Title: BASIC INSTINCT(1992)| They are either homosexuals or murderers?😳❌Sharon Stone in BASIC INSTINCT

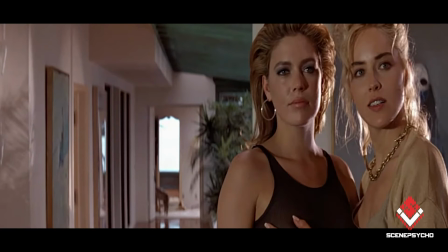They are either homosexuals or murderers. They are not out of these two situations and the female characters of this movie are really special women. This movie is about a detective who falls in love with a beautiful lady with blonde hair, named Catherine Tilleman, played by Sharon Stone, who is really beautiful and she wants to solve the case.
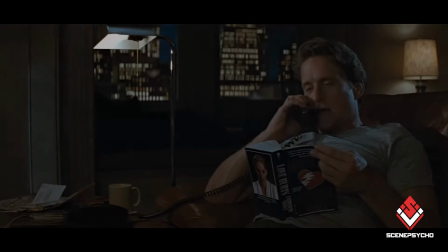But the beauty of this girl? It is a film noir. What are the characteristics of film noir?
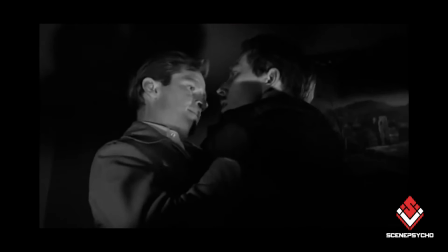A crime has happened, there is a killer inside, there is a victim.
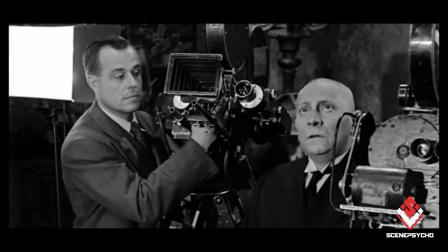It has lonely alleys, narrow and lonely alleys, wet alleys, and usually a beautiful woman who tries to seduce and betray the main character.
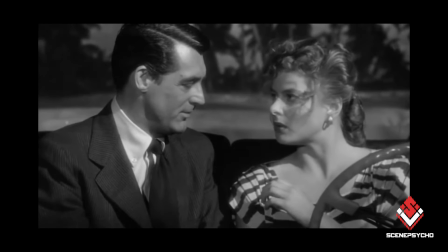This movie is a very beautiful movie. It is one of the best movies you've seen.
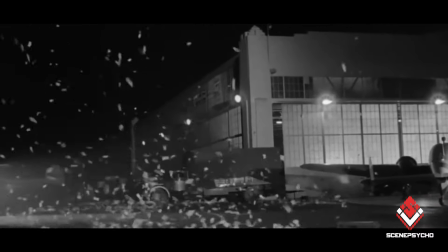If you're interested in this kind of movies and their analysis, I would be grateful if you give this video a like and subscribe to the Scene Psycho channel for more.
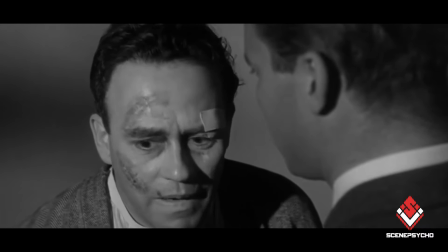Thank you.
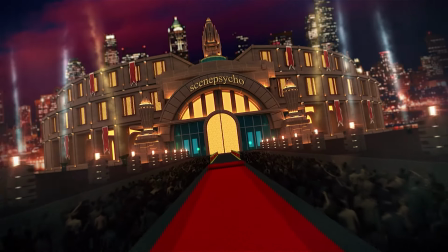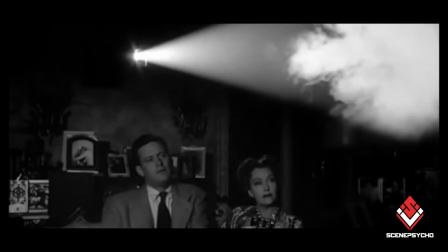now let's go to a comprehensive analysis of this movie watching the movie analysis is the pleasure of watching the movie not just for this movie
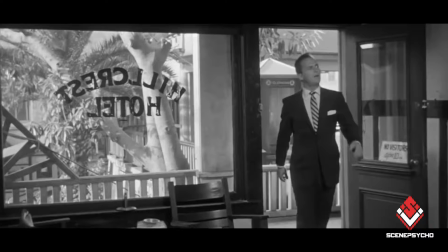but for the movies you see with the unique performance of Sharon Stone who plays the role of a seductive woman a fetter woman let's talk about fetter women
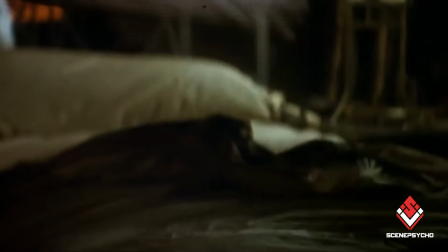the fetter woman here is a blind-haired beautiful and rich woman who fascinates seduces deceives and betrays
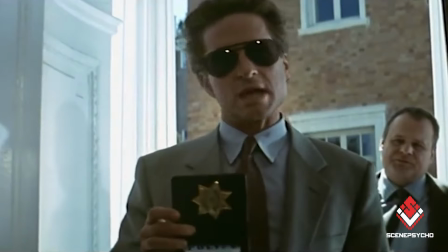the main character this is a motif the motif is a recurring thing in Neuer films, especially in classic movies.
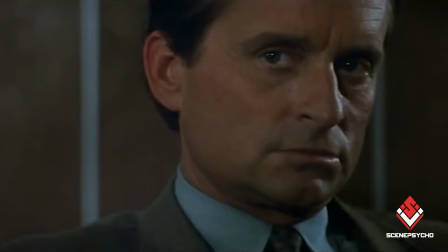When they wanted to show women as seductive, they wore a leopard-like dress which is the origin of the leopard and put along blonde hair and hair
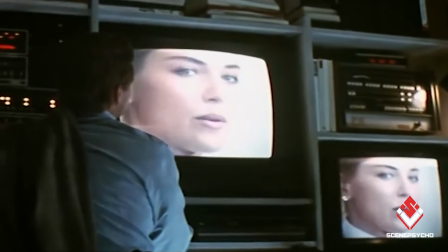which from the very beginning the audience could see this woman is saying with a companion betrayal.
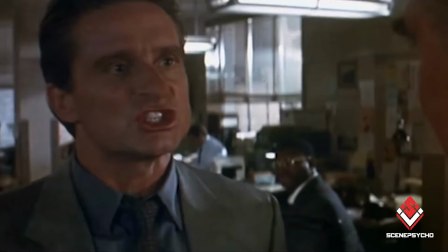This woman cheats with a man, you must have this from me. Why? Because I saw 10 of his previous films and you were a recurring motif.
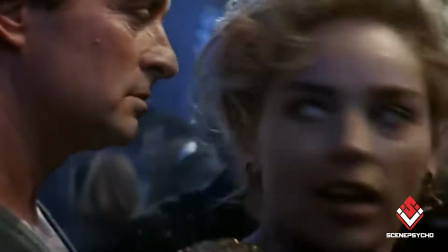Of course in the movies of the new era these are stereotypes are played with like a female fan of fetter and you can do something else with
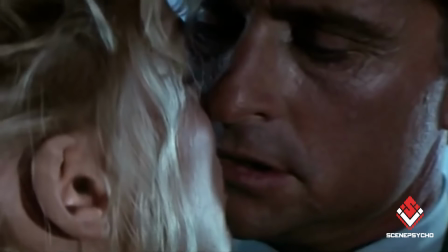them like a female fan of fetter in the movie why because the audience likes it they have seen enough of this and now they want something
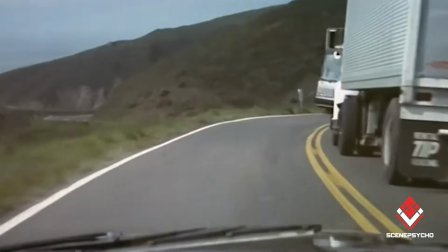new let's skip this let's go to Sharon Stone's game from my point of view a good character is a character that communicates with the audience during this
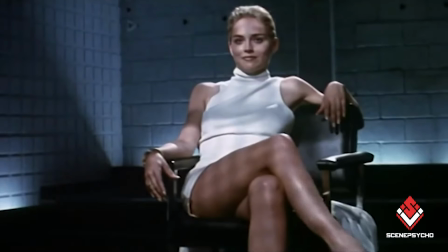movie we see that Sharon Stone's character or Katherine's character fools all the men this is an event that the audience will notice outside of the movie.
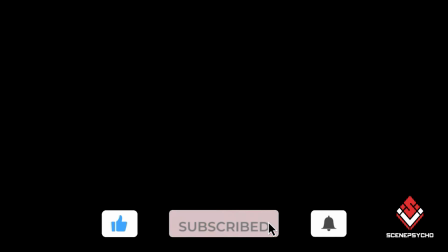They feel it. When they put themselves in the place of men and see Sharon Stone's beauty, they fully understand it.
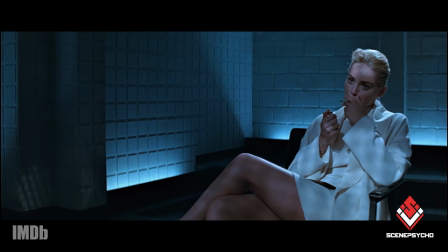If we even ignore Stone's beauty, her body language. You look at Stone's hands and eyes, it's as if she has men in her fist.
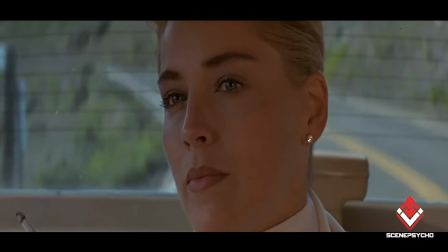When she's lighting her cigarettes and talking to Nick's character or other men, it's as if she has them like wax in her hand. They can't do anything.
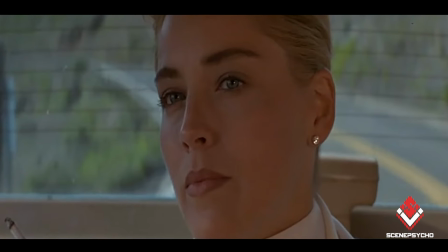They cannot understand what is in her mind. but she knows what's in a man's mind that's why she knows how to manage them seduce them use them
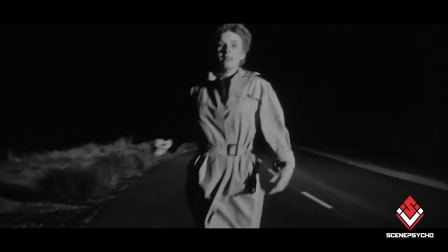and when she writes their story she throws them away like a piece of garbage one of the most influential movie sequences is the sequence of katherine's
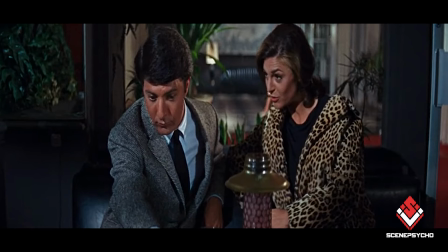character played by sharon stone interrogating people at the police station pay attention in this sequence when it is showing stone the camera is zooming in on the men why does it zoom in on men it is showing the men that Sharon Stone is influencing them.
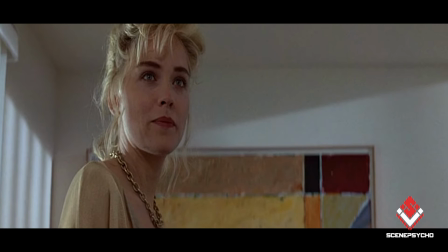When the female character starts smoking, this is a sign of the beginning of seduction and influence. Immediately after Catherine's character starts smoking, we see that the camera zooms in on the men and places the men in two or more scenes and Catherine's character in one frame,
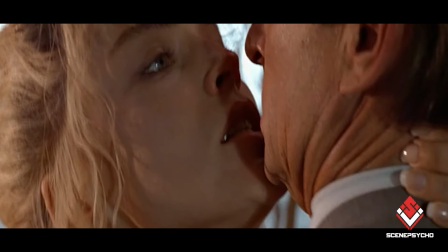in order to show that the force of none of these reaches the character of Catherine. That's why they show different frames.
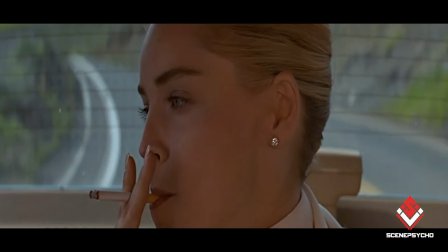At the button right side, the character of Catherine is located and the rest is on the other side. You, as a viewer, feel that Catherine is being forced into this and the dialogues that were said before this,
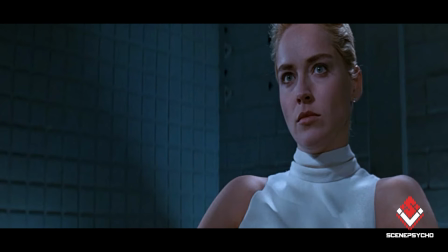the pressure on the right side of the image, the button right, is four times the pressure on the left side.
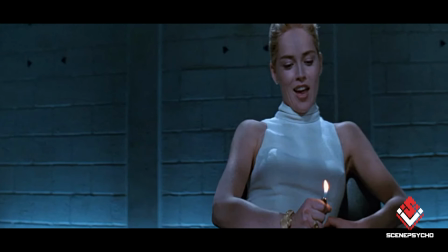Because you feel the image, Catherine has more power than others.